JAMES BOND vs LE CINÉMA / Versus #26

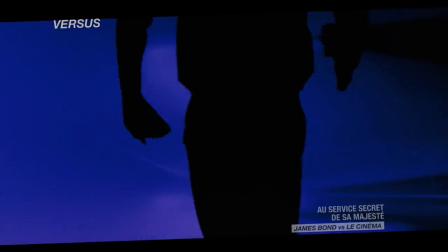[4:18]
Pose la dimension méta qui va irriguer toute la saga. Un Bond nouveau se construit forcément en réaction au précédent.
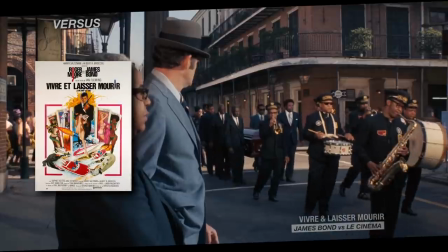[4:27]
L'introduction de « Vivre et laisser mourir » pousse encore plus loin cette idée.
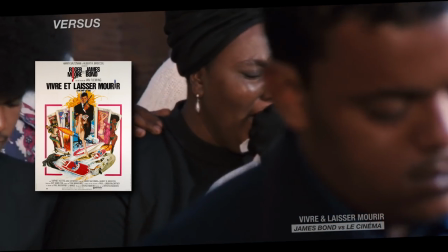[4:31]
Pas de 007 dans la séquence pré-générique, on y voit un agent secret se faire assassiner à la Nouvelle-Orléans.
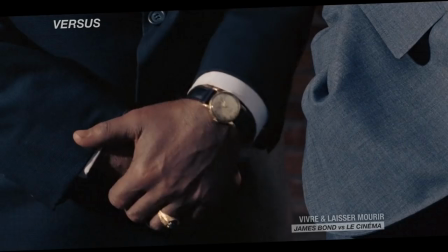[4:36] Whose funeral is it? Yours.
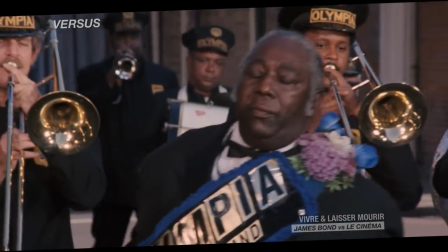[4:42]
Comme l'analyse Frédéric Albert Lévy dans son formidable livre « Bond, l'espion qu'on aimait »,
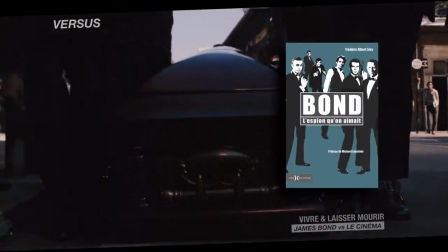[4:46]
la scène permet de tuer symboliquement l'ancien interprète, en l'occurrence Sean Connery, pour laisser place au nouveau.
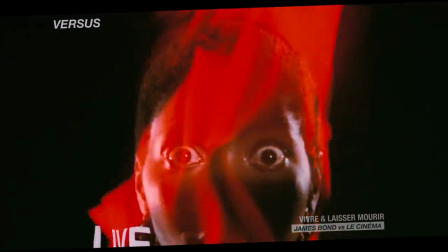[4:52] Live and let die.
Au
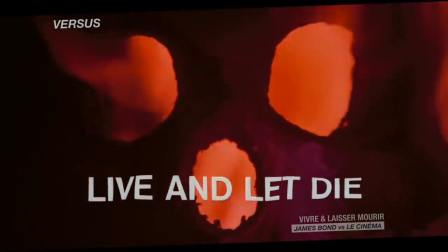[4:59]
Roger Moore n'apparaît qu'après la chanson du générique.
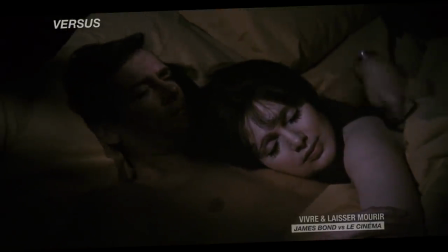[5:01]
Et, cassure nette d'avec les épisodes précédents, Bond est présenté non dans l'action, mais chez lui, en peignoir.
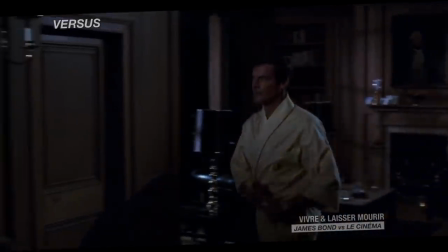[5:08]
Un contresens ? Pas vraiment. Quand il obtient le rôle de 007, Roger Moore, à la différence de tous les autres interprètes,
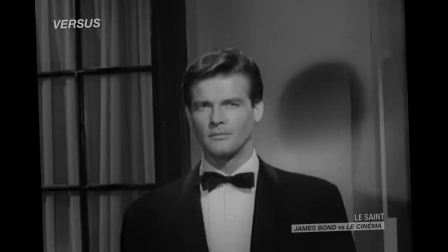[5:15]
inconnus, est lui déjà une star, grâce à des séries comme Le Saint ou Amicalement Vôtre.
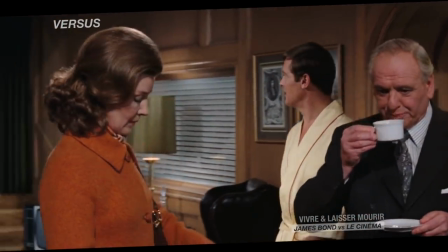[5:21]
La caractérisation du Bond de Roger Moore devient alors extra-diégétique. Le public connaît déjà le charme du comédien et son lever de sourcil par cœur.
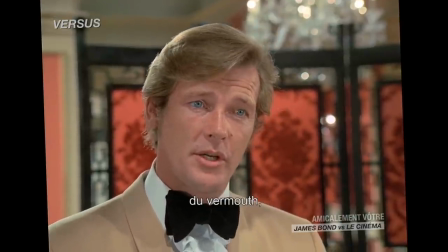[5:29] A jigger of white rum, a dash of bitters, chilled vermouth, chilled, not iced, and a measure of grenadine.
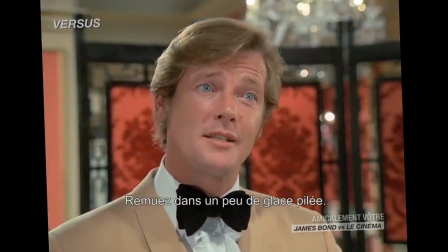[5:37] Then mix, stir in some crushed ice, shake, strain and pour.
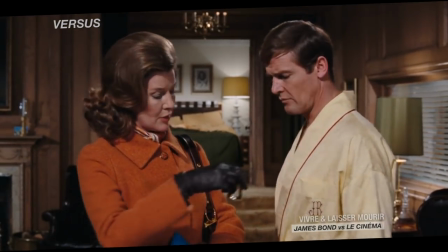[5:43]
L'image de l'acteur et son nouveau personnage se confondent alors.
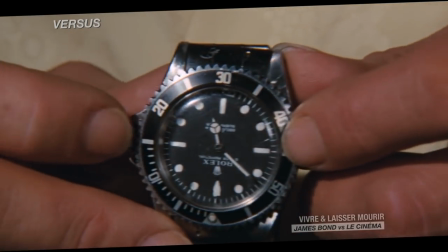[5:46]
Oubliez la rudesse de Sean Connery, le choix de Roger Moore installe dès cette première scène une interprétation plus détachée et humoristique de l'agent secret.
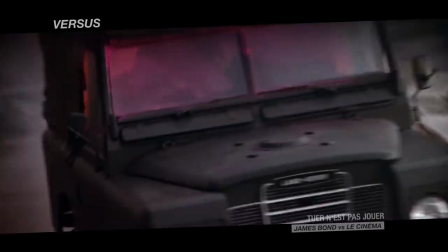[5:59]
Plus tard, les fusillades et cascades des ouvertures de GoldenEye et Tuer n'est pas joué amorceront, elles, l'idée de film d'action plus directe.
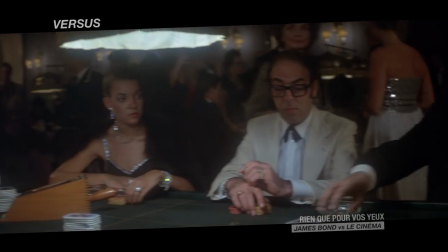[6:11]
En rejouant sans fin ces introductions, la saga a très vite pris conscience de ses codes, de son univers.
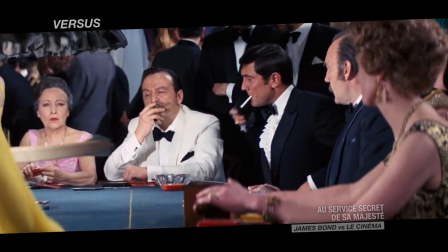[6:16]
Et elle a appris à en jouer en repoussant les limites à chaque film, en déjouant les attentes,
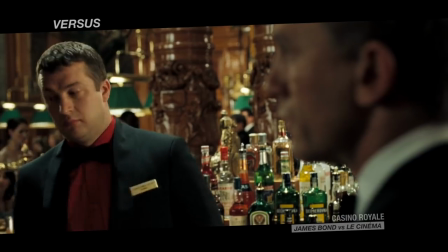[6:24]
en accentuant telle ou telle caractéristique.
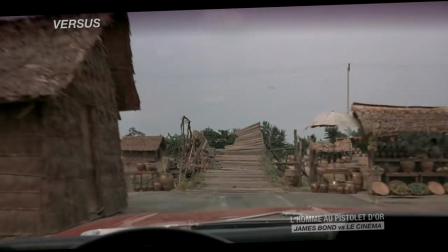[6:31]
Une même cascade, spectaculaire, sera donc traitée de manière cartoonesque chez Roger Moore,
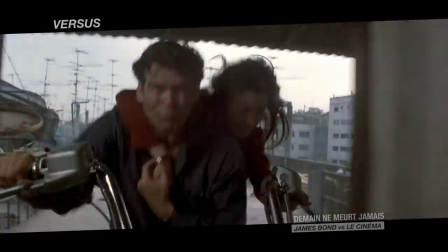[6:40]
plus sérieuse chez Pierce Brosnan.
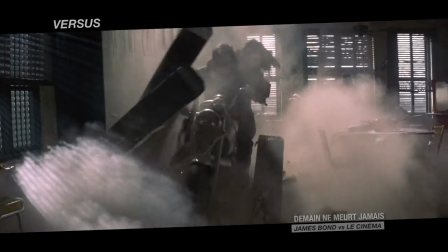[6:45]
Mais la matière première est identique. Les ingrédients à intégrer au scénario d'un James Bond sont immuables.
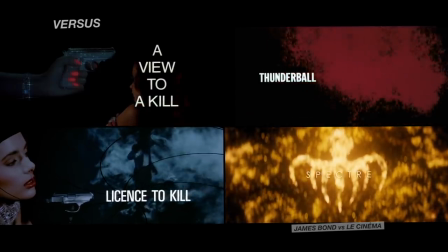[6:51]
Scène d'action pré-générique, générique en chanson, scène où le méchant met en place un plan machiavélique,
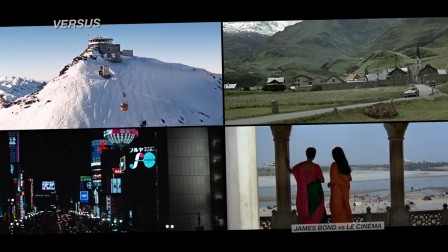[6:58]
rencontre entre M et 007, rencontre avec Q, voyage vers des contrées exotiques, enquête, petite coucherie avec une alliée,
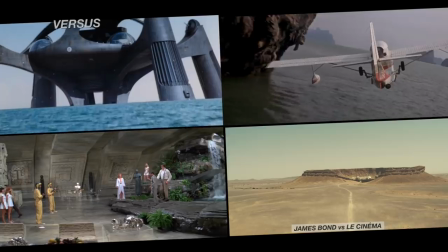[7:07]
scène d'action contre des hommes de main, petite coucherie avec une antagoniste, découverte du repère du méchant, rencontre avec le méchant, grande scène d'action,
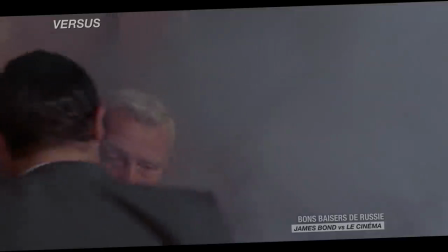[7:16]
baiser final.
007.
Les mêmes personnages, les mêmes plans, les mêmes scènes reviennent sans cesse,
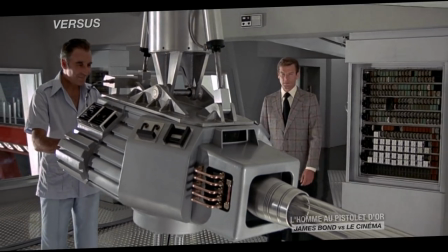[7:24]
réagencés selon la structure du scénario, et un jeu se crée avec le spectateur qui veut trouver exactement ce qu'il est venu chercher.
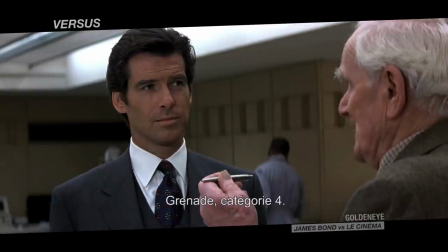[7:31] A pen. This is a class 4 grenade.
Tout en souhaitant des variations à même de le surprendre.
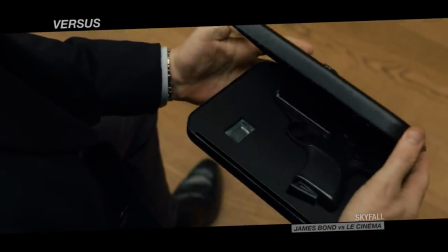[7:37] A gun. And a radio. Not exactly Christmas, is it?
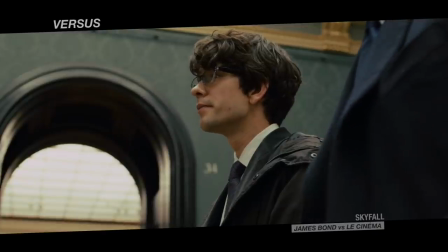[7:45] Were you expecting an exploding pen? We don't really go in for that anymore.
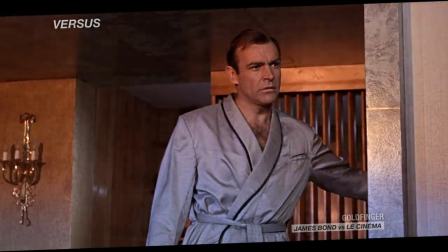[7:52]
C'est la nature même des Bond.
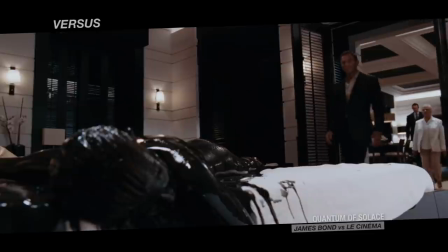[7:54]
Un jeu permanent sur le récit, sur l'autoréférence, recyclant les mêmes images, les détournant, les retravaillant sans cesse.
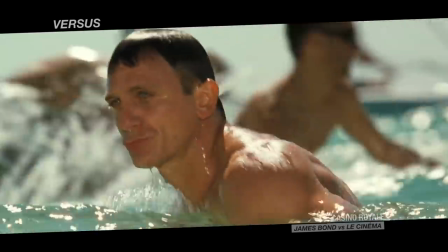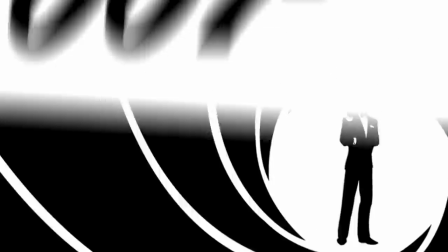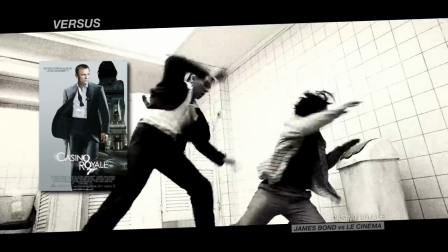[8:13]
La remise à zéro du récit bondien proposé par Casino Royale est donc dans la continuité de ce qui se fait à l'arrivée de chaque nouvel acteur.
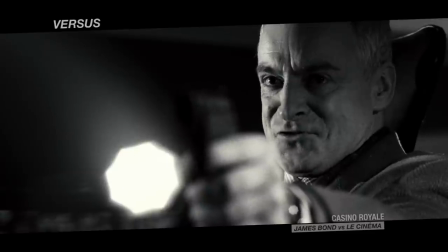[8:20]
Rien de neuf, si ce n'est que le film intègre cette fois littéralement ce reboot à son récit.